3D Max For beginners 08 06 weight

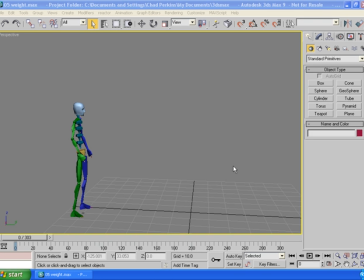1s
And finally, we come to weight, a subject that my wife reminds me of on a daily basis. And for this example, I'm going to use the o5weight.max file in the Chapter 8 folder of the exercise files. And folks, I've really saved the best for last here.
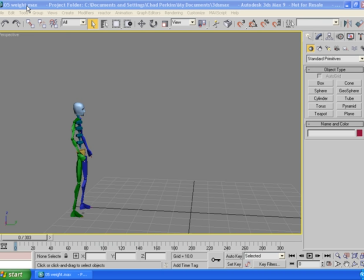16s
If newbies and amateur animators blow it on any one thing, it is this concept, the concept of weight. Weight's a toughie, though. And it's not so much a principle of animation, so much as it's something to be really aware of as you're animating.
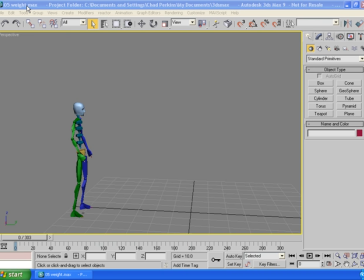32s
You see, the software programs that we're using, they don't understand the concept of weight. They just move the objects where we tell them to put them. Max doesn't know if something weighs 10 pounds or 5,000 pounds. We as animators have that power, and we have to utilize that power and communicate to the viewer how much something weighs.
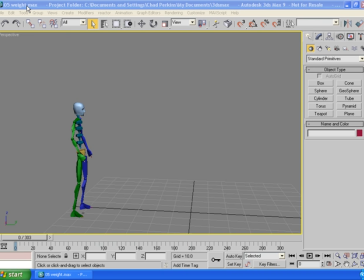51s
How much does a character weigh? How much do objects weigh? When a digital character sets his keys down on the table at the end of a long day, do they drop gingerly like a feather, or do they seem to come down with great force? Or maybe somewhere in between. As an animator, again, the power is in your hands.
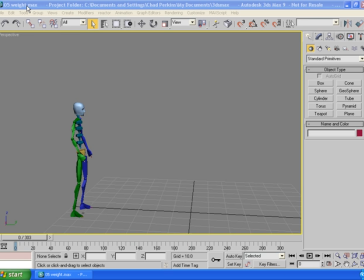68s
So let's watch our little biped here in his final adventure in the world of basic principles and see if you could tell how much the object weighs that he is picking up. I'm going to hit the question mark after I select Max.
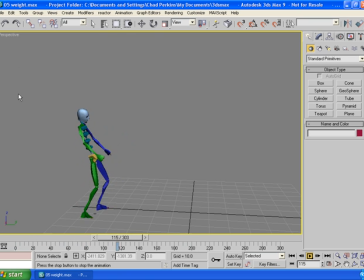Now, see him stumbling here? Even when he sets it down, there's just a sense of, finally, letting go.
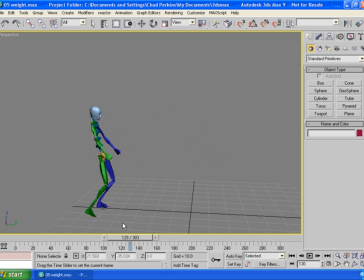98s
Barely stumbling to make it. There's obviously a lot of weight to this object. But again, remember, the computer doesn't see weight. You and I see weight. It seems like amateur demo reels are filled with characters that gingerly float as they're walking.
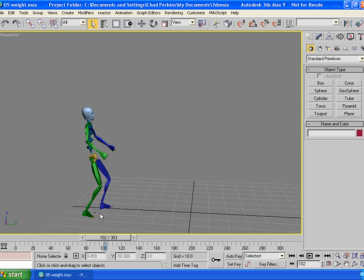114s
Be aware of this as you're animating characters or car keys or whatever. Ask yourself before you start animating, what does this object weigh, and how can I communicate that to the viewer? Those that employ you and those that view your work will definitely be impressed.
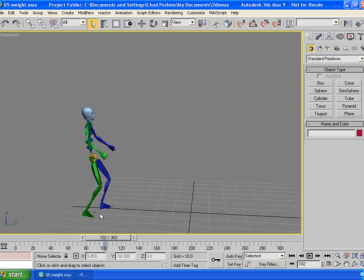130s
So that's the basic principles. See, I told you I'd keep it short and simple for once in my life. And now let's get into how to animate Max for yourself. What buttons do you push to make things come alive? Now, I know that I said this for materials, but this is where Max really gets fun. I mean, really, really, really gets fun. You could animate just about anything in Max.
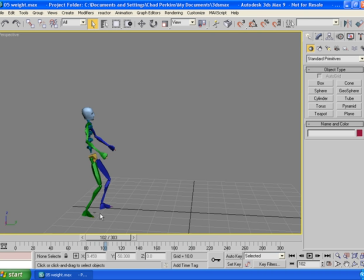149s
And it's so simple to get started. So let's jump on over there and start talking about it.